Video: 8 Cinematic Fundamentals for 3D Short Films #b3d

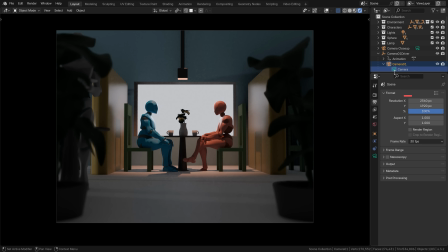494s
It's not without its merit, it actually allows for a better framing of the whole face. But that's not the only cinematic tool that you have at your disposal. From frame rate to film grain, from depth of field to vignette and bloom, all these tools are specific for the cinematic art.
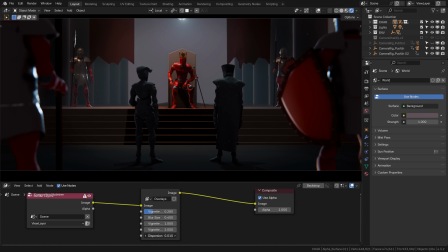511s
And quite often they can be the final ingredient that can spice up your render.
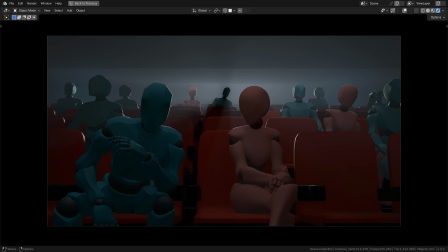516s
Let's take this scene from a movie theater. Now if I didn't employ the cinematic tool of depth of field, leaving everything in focus, well, it would be quite difficult to pick a spot to focus on. Is it this obviously uncomfortable lady in the front?
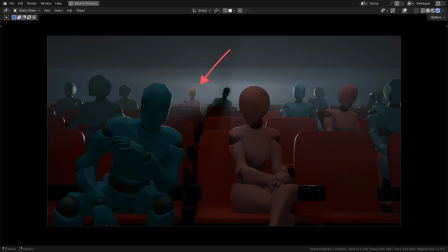533s
Or this one sticking out over here? Or this guy here, highlighted by a spotlight? Well, not an easy thing to decide. And again, it's actually wrong to let your audience wander around the image. You want to guide their eye. So let's make it easier for them.
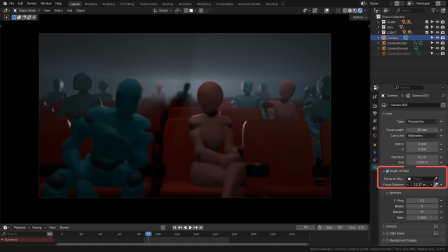549s
Let's gently force the eye by applying the depth of field blur, making it immediately known that the focus of the scene is here.
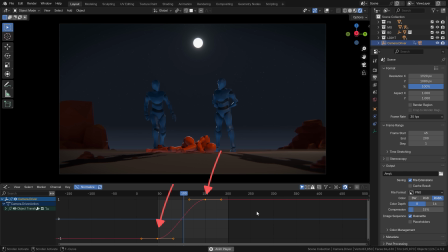560s
There is something about this sort of ease out and ease in move that screams, I'm a 3D camera. It's just too perfect and very unnatural. Compare it to this. I take the curve and simply scale the first keyframe's Bezier on the x-axis almost all the way to 0.
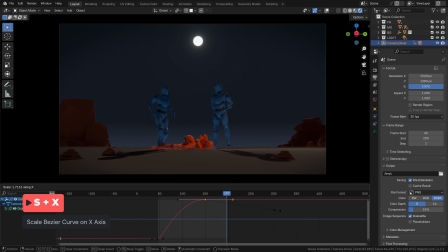579s
Then I take the end keyframe and scale it up so it's slowing down significantly longer. And then I make the move a little bit slower by pushing this keyframe to the right here. A simple operation, but the artificial feel of the movement is sort of gone.
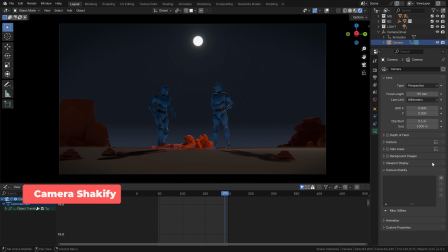596s
and not to mention when I add a simple shake by using the free add-on Shakeify.
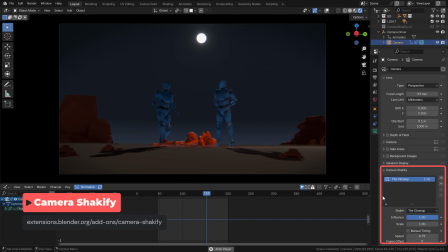601s
But camera movement is not just about knowing how to play with keyframes and shake randomization. It's also about learning the most common types of movements employed by filmmakers,
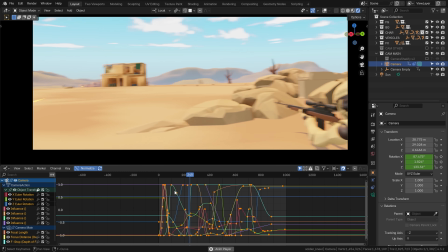613s
from specific moves to their combinations, and throwing in zoom and focus pull for good measure.
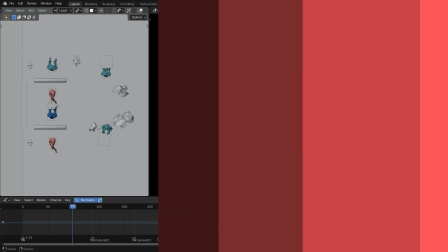619s
All this is the topic of Chapter 9 of the course. So again, I have this calm, everyday scene of a pair talking.
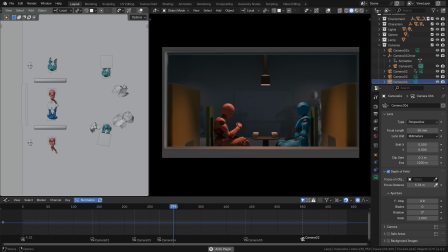628s
But something happened here. Did you catch it? Something quite confusing that has the potential to break your cinematic experience.
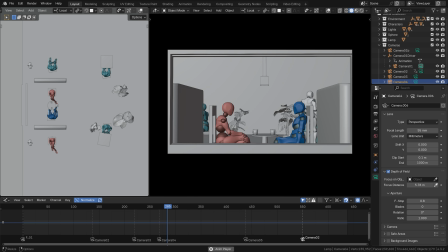639s
Yes, I've jumped across the line here. A sin number 1 of cinematic storytelling.
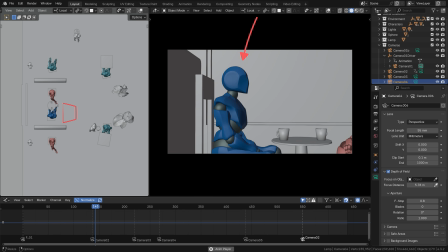645s
You have this shot and the blue character is on the left. You cut to a close-up shot and still it's on the left.
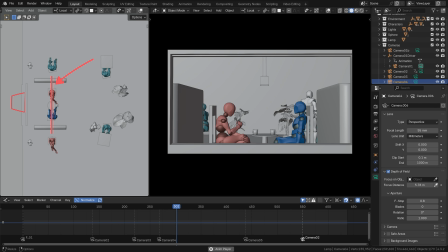652s
After the next cut, you jump across this imaginary line that we've established between the two characters, and suddenly you are on the complete opposite side of the scene. Now the blue character is on the right and the red character is on the left.
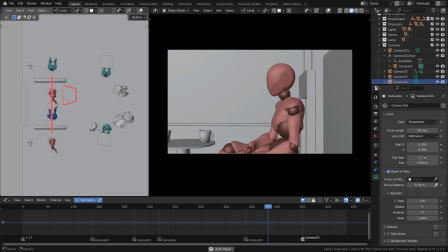665s
And then, to add salt to the wound, you jump back to the original side.
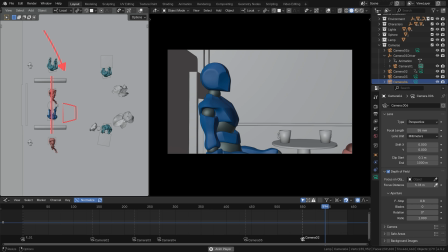670s
Ugh, just wrong. Knowing about the existence of this so-called line of action and upholding it in your animated scenes is one of the most important rules you can learn.
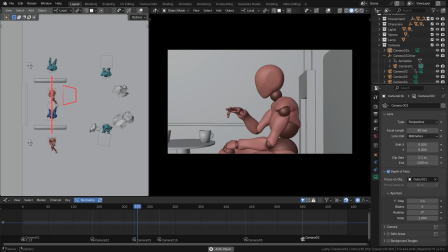682s
And yes, switching the cameras into a medium shot like this is of course the correct way.
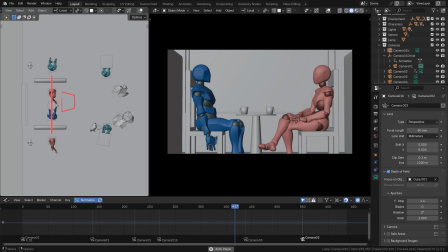688s
In the course, you'll learn not only about the line, but also how to cross it safely,
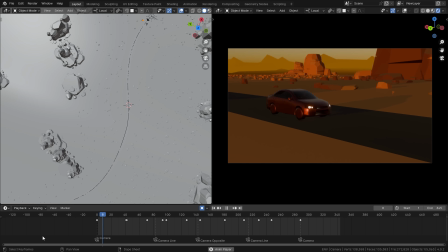694s
whereby understanding the rules, you'll be able to place your cameras freely.
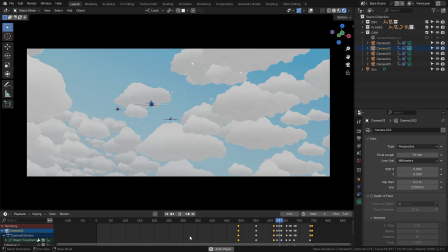698s
On top of that, you'll get more than enough sandbox Blender scenes to test your skill in them.
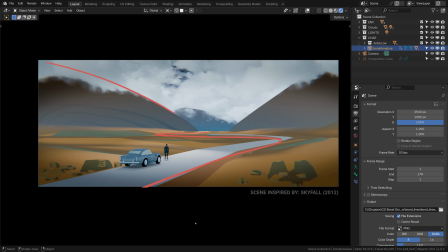704s
And that is just a taste of what my upcoming course contains, from art fundamentals to cinematic art, from frame to shot sequences.
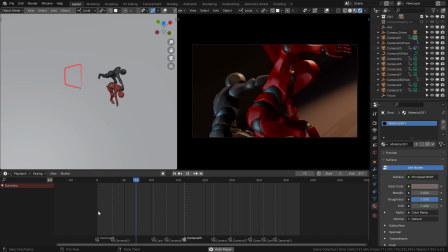713s
I believe that in the end, you will have the confidence to jump in and start creating your own short films in Blender,
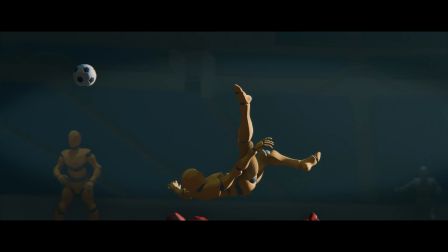719s
which, at least in my case, is what this 3D journey is all about.
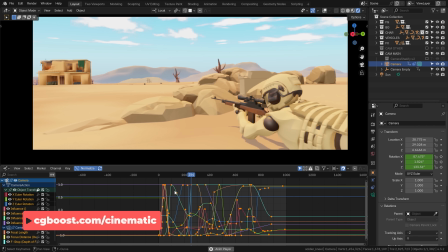724s
Making stories in 3D. Join the waiting list for the course if you're interested, and really, I can't wait for how it will help you on your own journey.